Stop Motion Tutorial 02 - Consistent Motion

Why hello YouTube greetings from the lazy eyebrow to the second in the stop-motion tutorial series So you got your location set your lighting consistent your cameras all rigged up You're ready to go disclaimer this video only works if you went out and bought yourself a tripod If you haven't yet bought yourself
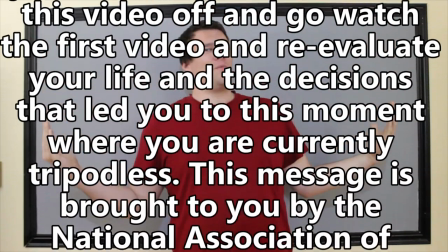13s
a tripod Please turn this video off and go watch the first video and reevaluate life and the decisions that led you to this moment We are currently tripod-less this message is brought to you by the National Association of Tripod users Now transformers normally turn into cars which is great for our teaching purposes because they're land-based
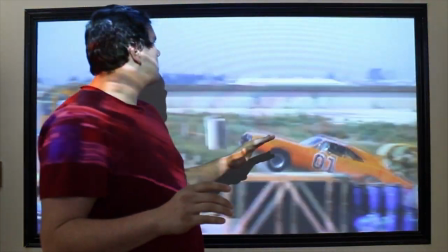29s
vehicles that never leave the ground... ever.
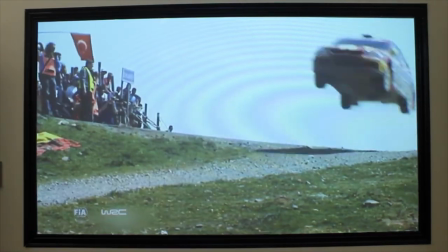35s
Okay, this is... guys, come on. Can we turn this off? Come on. Come on. So anyway, you get my point. Cars are easy to animate because in general they move in a predictable fashion. There's not a lot of moving parts to them that you got to keep track of, and in general they just kind of suit our purposes for what we're going for today.
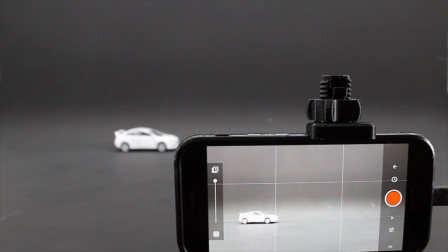51s
So let's begin. In stop-motion studio, you're going to want to engage the onion skin.
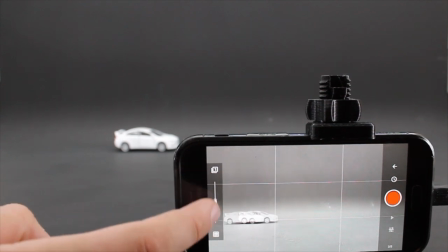56s
It's this slider right over here what this does is it will overlay your last image onto what you're currently viewing so you can compare what you've
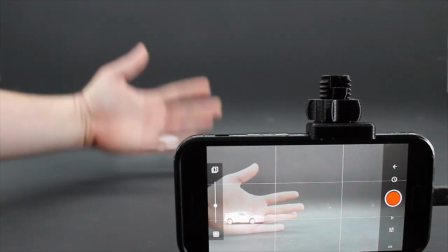63s
done to what you're going to do next so we start with our car in its current position and take a picture then we need to get it
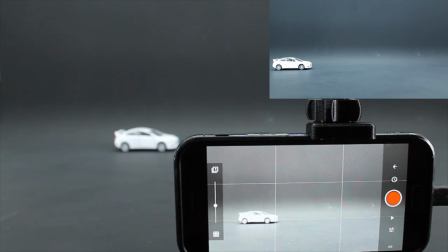70s
moving and we're going to do so using a technique called ease in ease out like whenever you see a car does it go from zero to 60
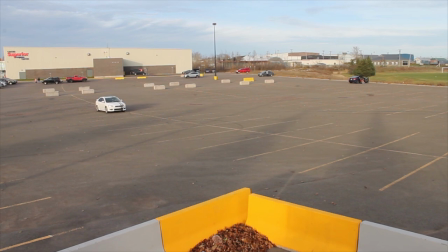77s
in point one seconds no it has an acceleration curve and eases into that top speed so we need to do the same.
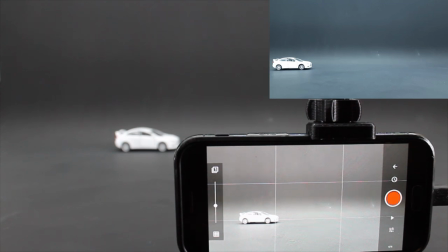84s
So pick a reference point. This is going to be really important in a bit. Personally I use the wheel of the car as my reference.
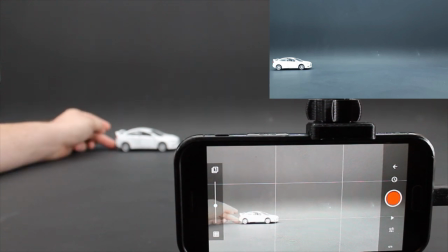89s
In this tiny movement it's not going to matter too much but it's good to have this in mind. Okay so we've taken our picture.
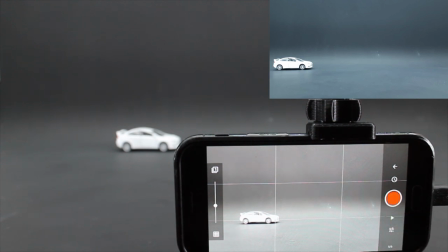95s
Our next picture should move a little more than that. In this case I've moved it to the width of the tire wall.
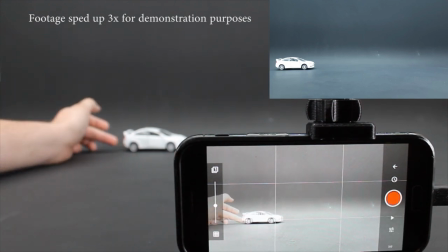100s
Next frame is going to be the halfway into the rim, then to the center of the wheel, three quarters of the wheel entirely until here we're moving up one wheel length each frame.
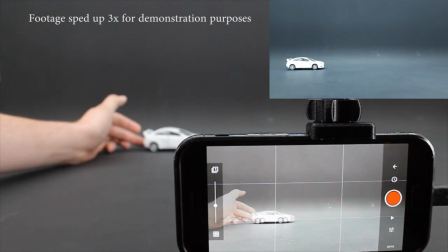109s
Want the car slower? Shoot your vehicle at half the distance. Faster, double the distance.
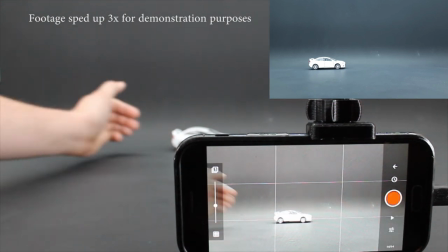114s
I mean of course you can shoot slow and speed up the frame rate to have the car go faster and a smoother frame rate but if you want to keep your frame rate consistent you need to shoot at the frame rate you want.
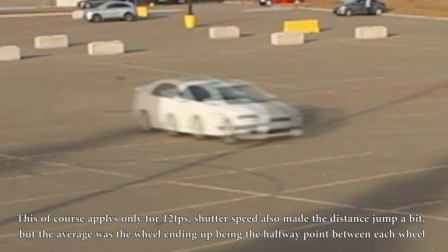123s
Out of curiosity I filmed my car going 50 kilometers an hour or 30 for you Americans and put the export rate
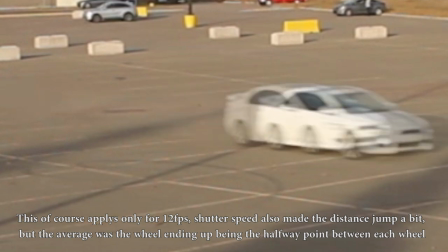129s
to 12 frames a second and you can see here that for realistic road speed here's how much your vehicle should travel each frame.
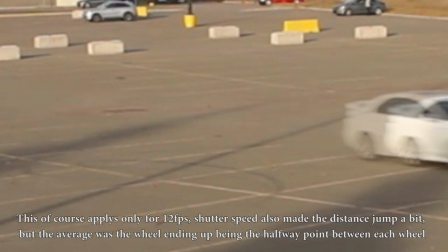136s
This of course is subject to your intended frame rate and how fast you want your card to go but you get the idea and then if you want the car to
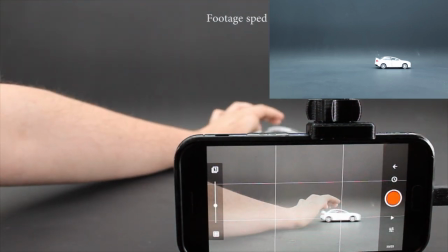143s
slow down it's the same story you come from one wheel each frame to 75 of the wheel to 50 25 12 to
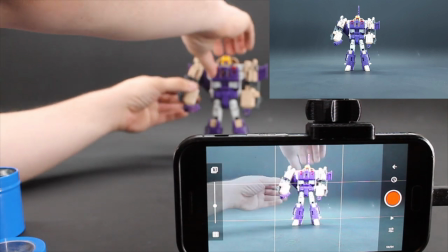150s
the slightest nudge you get the picture to apply this to humanoid figures it's the same principle here blitzwing lifts the sword here we go from
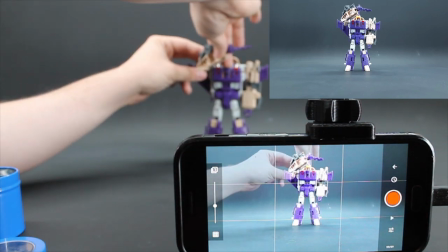158s
half an arm's width to a full arm's width to double width until we get near our height then we slow it down and do the ease in in
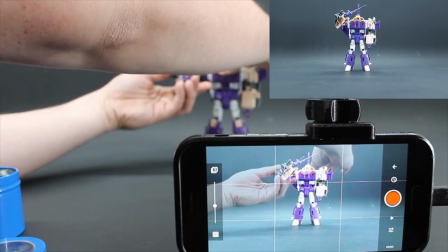166s
reverse and because this is a sword swing, we're going to go a little faster on a swing at the end and do a quick ease out.
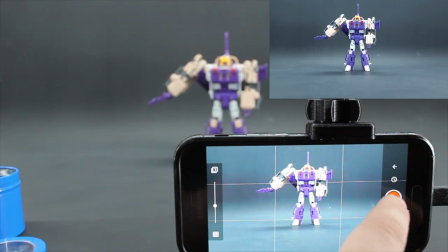172s
Like I mentioned in the previous video, real life doesn't jitter, and neither should your animation.
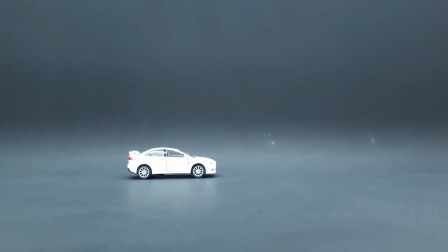177s
It should always be focused on making smooth motion that doesn't attract the wrong kind of attention from your viewer.
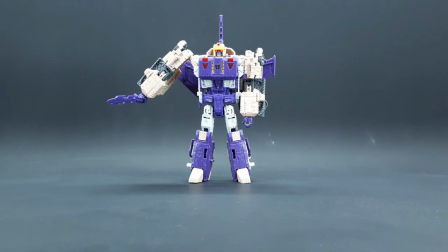182s
Does this mean you always need to move slow, that your ease in and ease out need to take forever? Of course not.
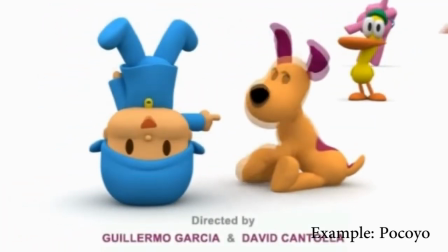188s
There's always room for artistic motion here. I personally like to show a sense of weight in my animations, but you can absolutely get creative in the snappiness of your shots. So what have we learned here today? Use your onion skin. This is a fantastic little tool that we found in Stop Motion Studio. I know iMotion has it, Clay Frames, Dragon Frame. It's in a lot of programs these days and it's a wonderful little tool that lets you know where you've been so that you accurately know where you're going. Ease in, ease out. Unless you have snappy little motions that you know what you're doing there, never in real life do you go from zero full throttle in a quarter of a second. So you need to use ease in and ease out and finally be consistent if your car is
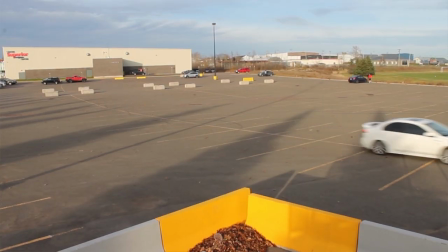226s
doing this You're gonna make your passenger sick and the same principle holds true with your audience You don't want to make them sick either. So this has been the second of the series of the stop-motion tutorial I hope you've learned something and I hope you look forward also the third one We're gonna get into walking and puppeting your animations and making things look good. This has been the lazy eyebrow